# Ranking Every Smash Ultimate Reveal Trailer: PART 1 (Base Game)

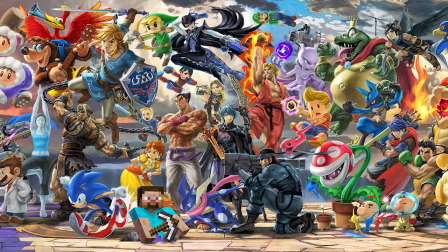With Super Smash Bros. Ultimate's DLC at an end, let's look back at one of the game's most important aspects.
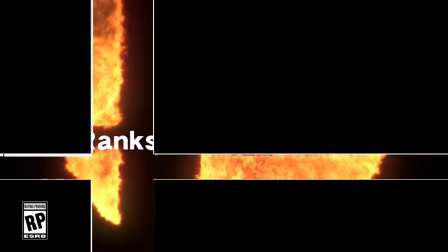Not playing it! This doesn't sound like the Smash Bros. announcer, but it'll do!
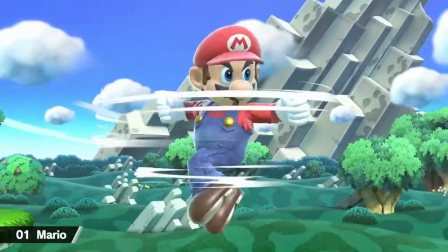Smash's main selling point has always been its character roster. Nintendo, whichever studio they feel like handing development over to that morning,
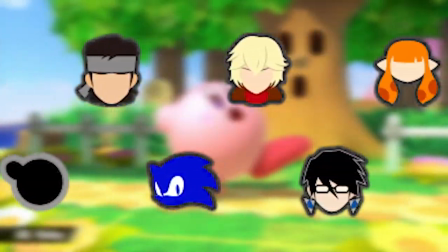always make an effort to overall expand the amount and appeal of playable characters in each new instalment, and feature it front and centre on the marketing.
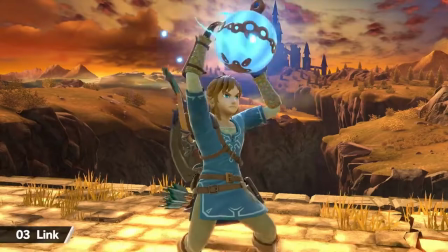The most recent game in the series, Ultimate, is by far the most extreme case of this,
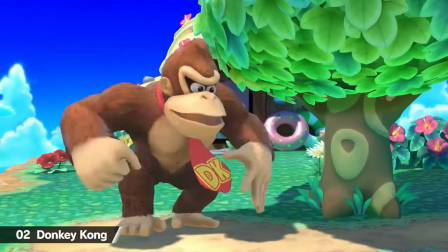not only bringing back every veteran from previous games,
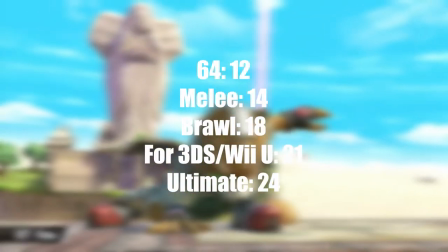but also adding more newcomers than previously seen, and giving them all elaborate reveal trailers.
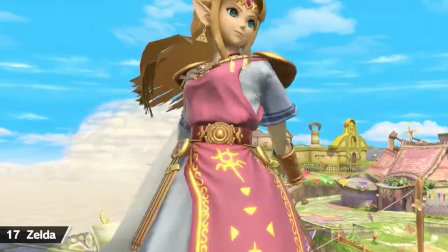In today's gaming landscape, where people are more blind to consumerism than ever before, the importance of good trailers cannot be underestimated.
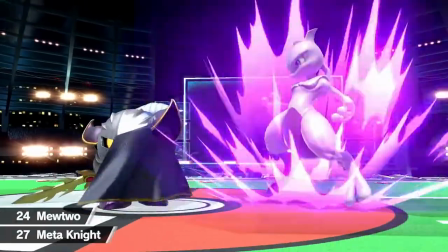Hype and speculation surrounding the possibility of certain things getting revealed
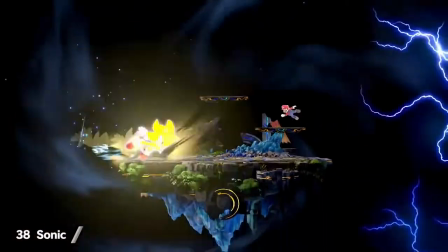is a different beast that might have a larger audience than the actual things that do get revealed.
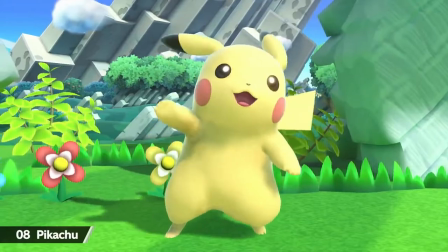This is especially the case with Smash characters. But the big question lies out there.
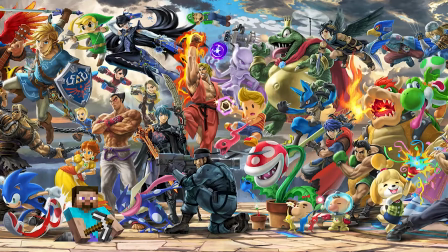Are these trailers actually good? To answer that, we'll first have to determine what makes a good Smash reveal trailer.
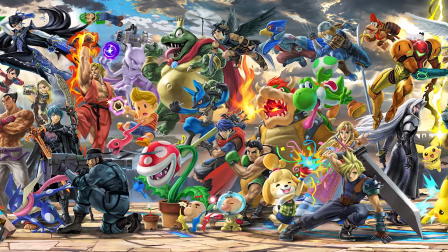In my eyes, there are five goals one should aim to accomplish. keep the surprise of the character or their inclusion in Smash,
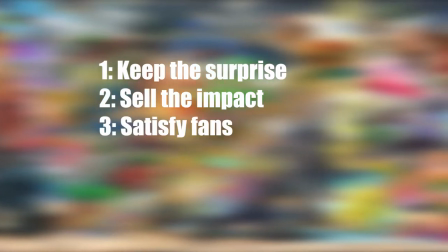sell the impact of their inclusion, satisfy fans of the character or their series,
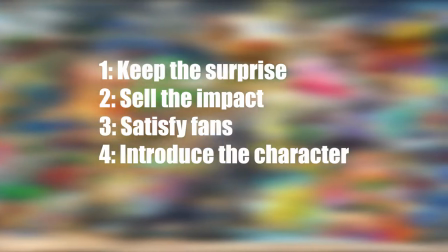introduce the character to unfamiliar audiences, and be overall entertaining.
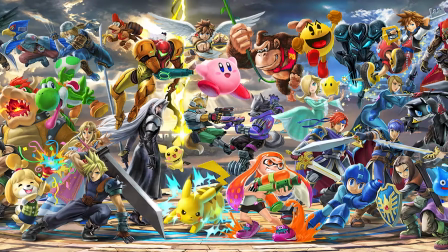Next, we'll have to create a system in which to rate them. I've chosen the classic tier list due to it being easy to work with and understand.
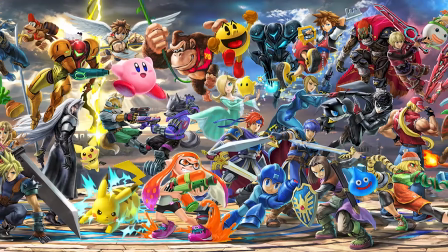And clickbait people with... Trailers will be awarded the title of either spectacular, Spectacular, amazing, could be worse, disappointing,
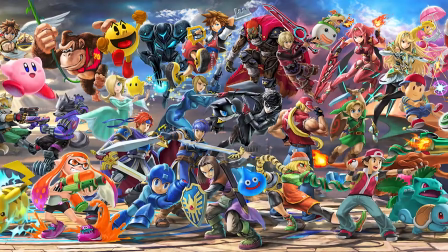or B-movie's got nothing on this, based on how much it fulfills the aforementioned five goals,
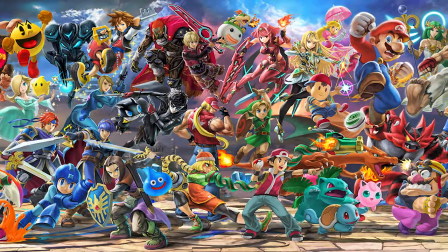as well as how much I like them in my opinion. It ain't a tier list if I don't discredit it before I've started making it.
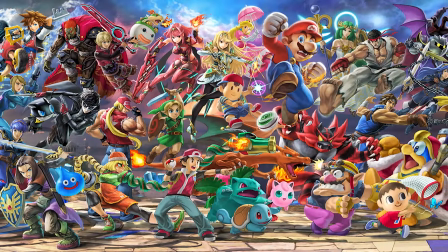With that established, it's time to rank some trailers, starting with...
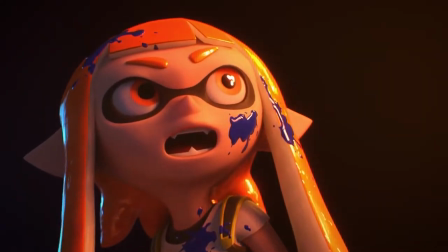So far, Smash Bros. is coming to Nintendo Switch!
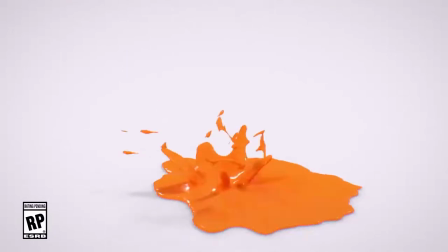Already, we have met a Smash Ultimate trailer trope. the reverse reveal. Most traditional Smash trailers will open, telling the viewer that it's a Smash trailer, then save the character that's going to be playable for the big surprise.
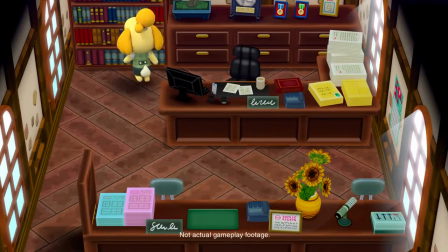Reverse reveals, as the name suggests, reveal the character first, then have the surprise be that they're playable in Smash.
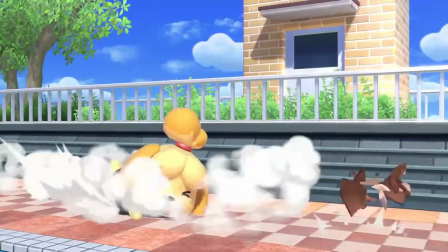This is usually done to bait the viewer into thinking the character's series of origin is getting a new game,
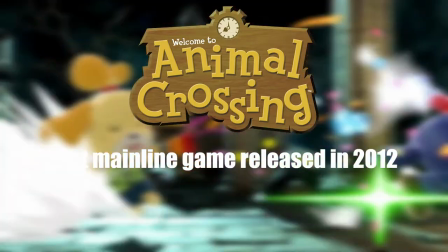and its success depends on the status of the series in question, as well as the ambiguity of the trailer.
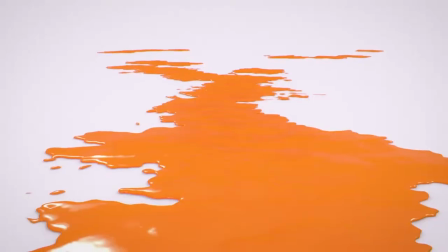In Inkling's case, it doesn't work.
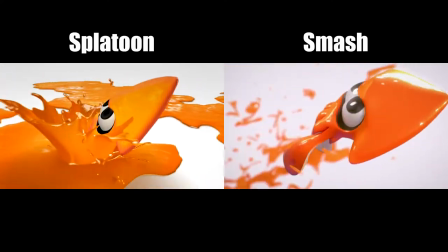The trailer mimics Splatoon's reveal trailer, as if debate viewers into thinking Splatoon was getting a Switch port.
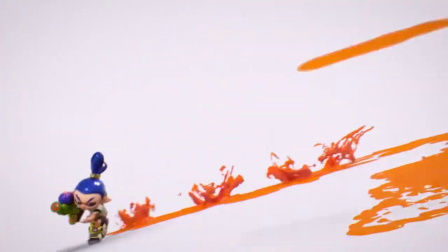The trailer also aired in March 2018, back when the 7-month-old Switch-exclusive Splatoon 2 was still receiving free content updates.
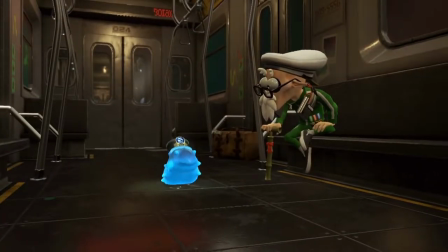The trailer shown right before this one in the March 2018 Direct revealed Splatoon 2 Octo expansion.
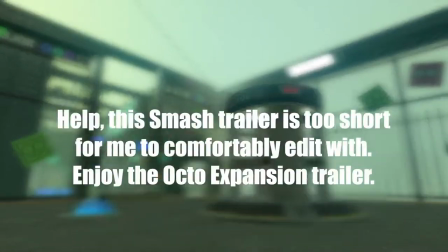With this knowledge,
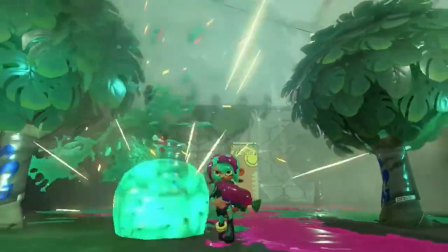nobody in their right mind would genuinely think Splatoon 1 was being ported to the Switch during Splatoon 2's life cycle,
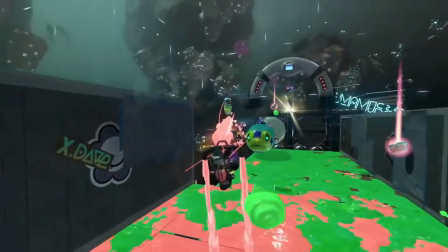or that it would be saved for the big one last thing in a Direct.
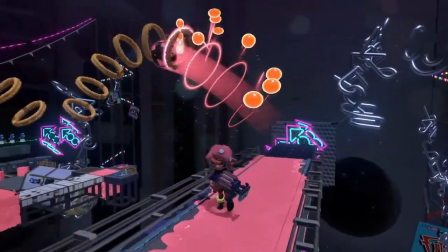With this foil broken, everyone defaulted to the next most likely possibility, Inklings in a new Smash game.
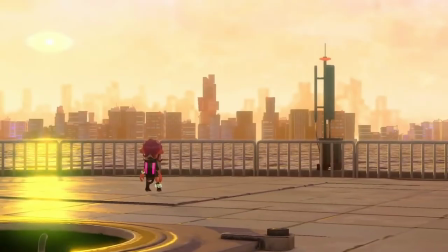Yeah, Smash for Switch hadn't been announced at that time, but everyone assumed one was imminent regardless.
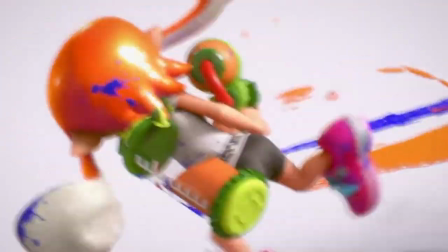Now we watch two Inklings duke it out in a white void for just the right amount of time before the lights dim, and this trailer starts to fire on all cylinders. This is the ideal video game teaser.
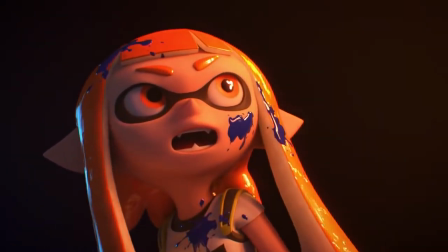It reveals just enough of the game to spawn months of fan excitement and discussion until its grand reveal at E3 2018,
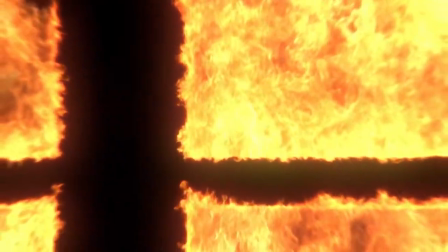and it's fun to look back on it now that the game has been released.